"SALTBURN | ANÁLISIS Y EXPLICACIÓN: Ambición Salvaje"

Se ha tomado su tiempo, la escena en la cual le quita el tubo con el que está intubada a Elspeth para que muera. es muy desagradable,
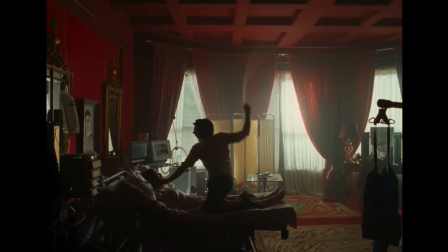o sea, muy muy desagradable además también hay como una magua de tener otra escena erótica que hubiera sido una violación horrible,
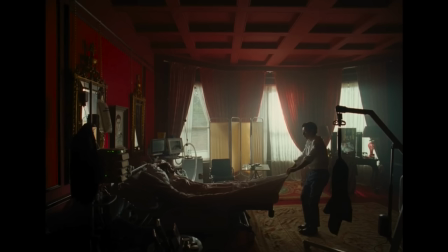o sea, hubiera sido una cosa muy muy oscura, pero te la sugieren, pues un poco para reforzar todo lo que os he comentado hasta ahora, y me ha gustado como desvelan que todo era un plan de él, ves todo con un sentido todo encaja, porque si no hubiéramos tenido la explicación clara de la película,
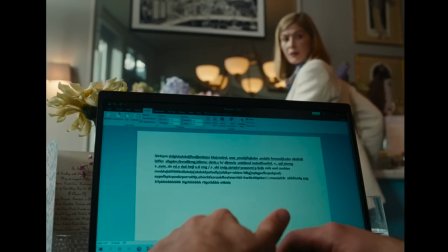podríamos haber sacado ciertos simbolismos, pero hubieran sido bastante más difusos no hubiéramos conseguido ver claramente cuál es el objetivo de la peli, podrían haberlo hecho, o sea se suele hacer en algunas películas también, dejarte con más dudas, más abierto, pero aquí no, aquí tienes todo bien explicado y lo agradezco porque si no hubiera sido demasiado, demasiado obtuso. La escena final de él bailando, desnudo, o sea, viene a representar la consecución de todo lo que hemos hablado,
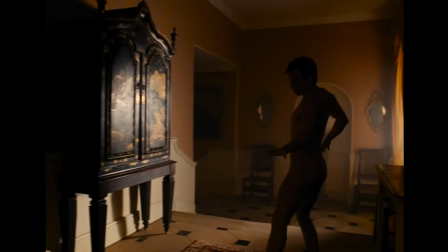todo lo que él ha conseguido, la desnudez refuerza todo lo que os he comentado hasta ahora, la parte obscena del sexo, la parte animal de él, con el pirindolín bien al aire como debe ser, ya vale de mostrar en pantalla solo mujeres desnudas, Los hombres también podemos salir en bolingas, en películas importantes de Hollywood.
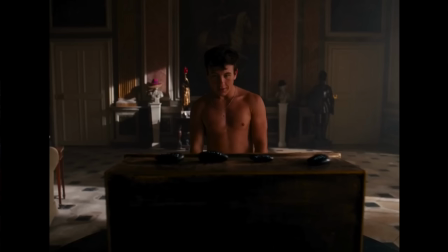Y al final tenemos esa muestra de cómo él tiene las cuatro piedras. Las piedras, sabéis, que representaban para la familia una especie de funeral tradicional. Cuando alguien moría lanzaban una piedra al río con el nombre, pues como símbolo, ¿no? De dejar ir a la persona ya y pasar un poco ese duelo. Pues él no, él ha cogido las cuatro piedras del río, se las ha quedado como trofeo de lo que ha conseguido de su masacre en esa casa para conseguir lo que él quería. es el cazador que tiene como digo sus trofeos expuestos ahí para recordarse lo que ha conseguido y es el triunfo
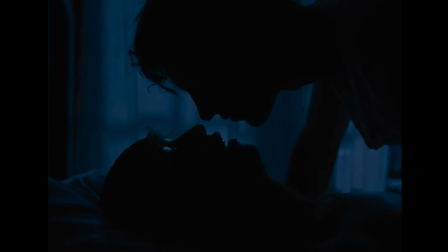un poco del mal dentro de esta película o de alguien que no es bueno como tal pero bueno los ricos tampoco eran como digo tan tan buenos aunque tengo que admitir que Félix o la hermana no me parecían personajes malos como tal a esta parte joven de la aristocracia si se la muestra un poco desconectada del mundo pero tampoco veo que sean malas personas entonces eso la mezcla
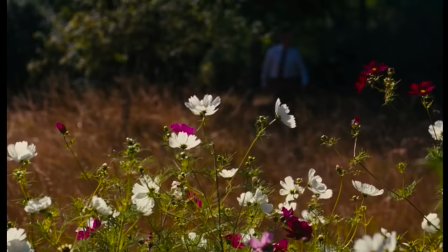de la sensación final cuando salen ahí las letras de Saltburn lo que sientes es un poco que has visto una peli bien,
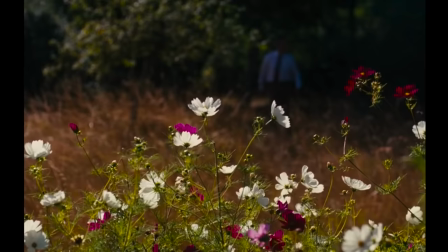bien, pinche gamberra y me gusta, así que nada, espero que todos estos simbolismos, toda mi visión un poco de lo que la película significa,
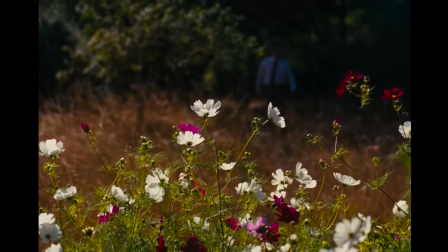que no siempre es acertado, yo os cuento lo que veo cuando veo películas y a veces está bien, a veces no pero bueno, trata un poco también de eso como autor cuando haces una película también quieres que la gente saque sus propias visiones de la obra, entonces si os ha servido me alegro, si no, pues bueno, ya intentaré hacerlo mejor en el próximo vídeo y nos vemos dentro de poco por el canal, hasta pronto